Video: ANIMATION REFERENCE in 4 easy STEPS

I thought this is a good place to actually record. Loads of space, it's a bit outside, the weather today is not good whatsoever but we'll make the most of it, I'm sure of it. So let's get this started.
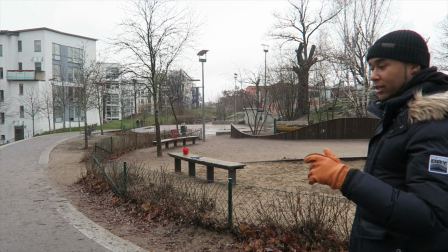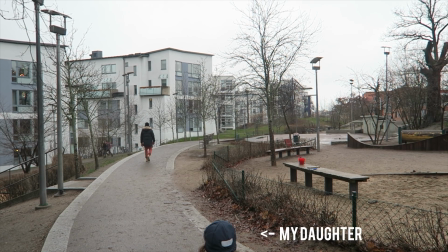That's it, that was a bit crazy but it was good. I hope I had enough light and I managed to catch everything that I needed now it's time to go home and edit this stuff let's do this
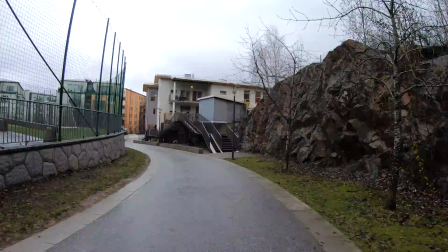so now we're back um i hope you guys enjoyed that i thought it was essential to show you guys because at the end of the day reference it's all about getting out there and making sure that you get the best assets for your animation whatever it takes now that we've captured our reference of doing the kick and looking all you acted the fool already but that's nice that's no problem because you want your animations to look as good as possible so now that we actually have all the footage we're going to get into the editing and put it together in a way that makes sense so it's one file and it's all looking nice and cinematic and looking amazing as you wanted to look in the end with your animations that is what we're going to do next we're going to jump into final cut pro and do some editing. Let's do it.
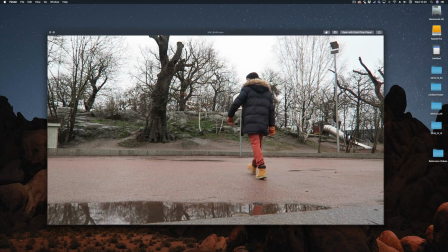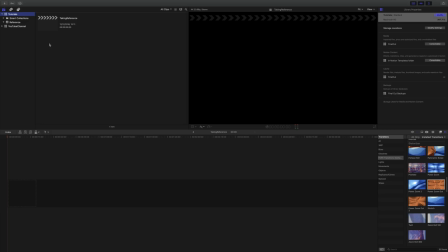Here we have like a blank project. We're going to import our videos into our project.
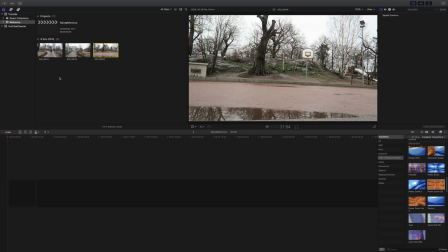So now we have to put it together and edit it all. So it's just one shot.
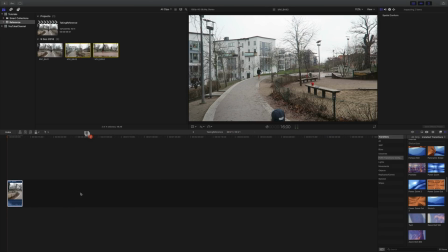So let's just bring our clips down, all of them, to make sure that all is well.
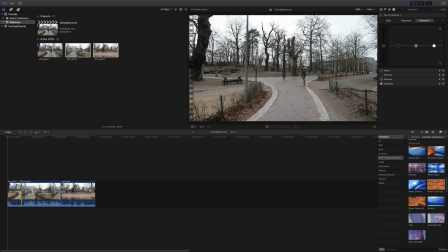So let's cut it just as I come out of the scene.
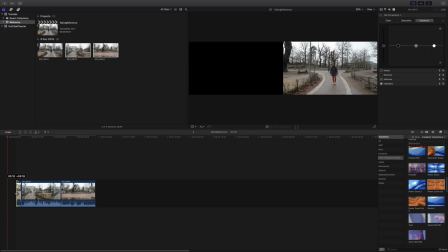I don't need all the walk, I just need a few steps, otherwise it becomes too long and I'm thinking about how much animation do I need to do in order to make it sync,
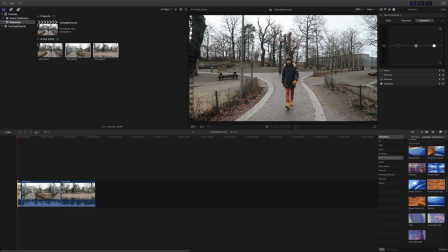but at the same time I don't want to spend too much time animating if I don't need to.
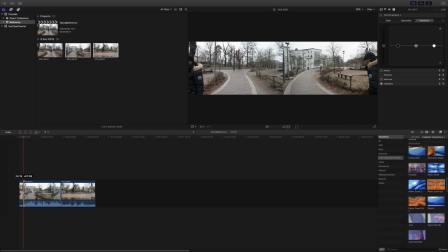Let's do the continuation shot, so more or less here, this is to make sure that it snaps into place,
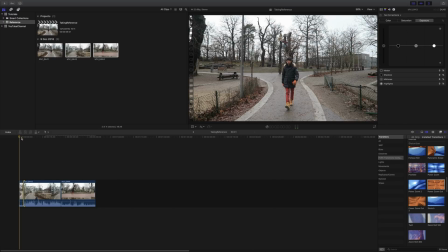just around here I should be able to see myself continuing
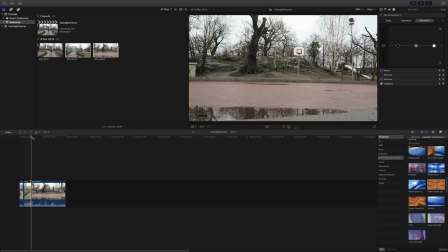the shot so I can remove all that. And then here, as soon as I pop in the camera, more or less there,
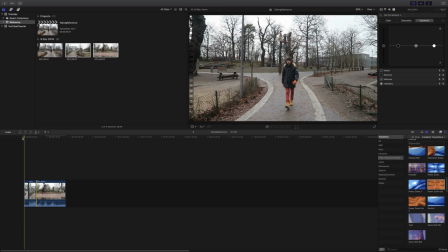I'm going to put in my feet.
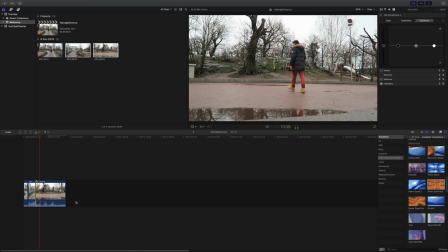Yeah, that's better. So now we have the kick. so maybe we just need a little bit of the in and almost getting into place and then cut
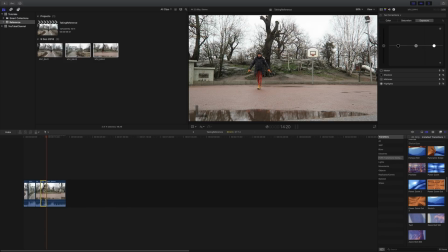we need maybe just this because i'm moving so sense of continuation we need to sell it so here let me just zoom in a little bit
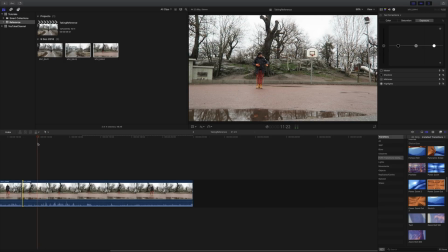um so here i don't need to show the whole thing in order to sell the idea i just need to sell it I need to just do that, and then we need to do the same thing for the other side, so we're going to start from there maybe.
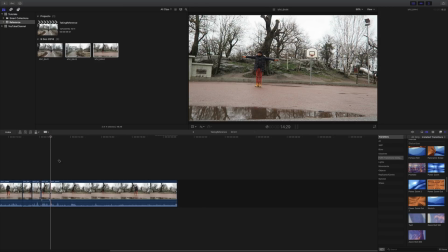I don't need that. There's a pause that we need, but maybe not as much as it is at the moment. And kick here to here,
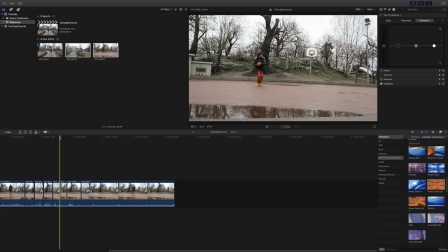I'm going to slow it down, just because it's fun.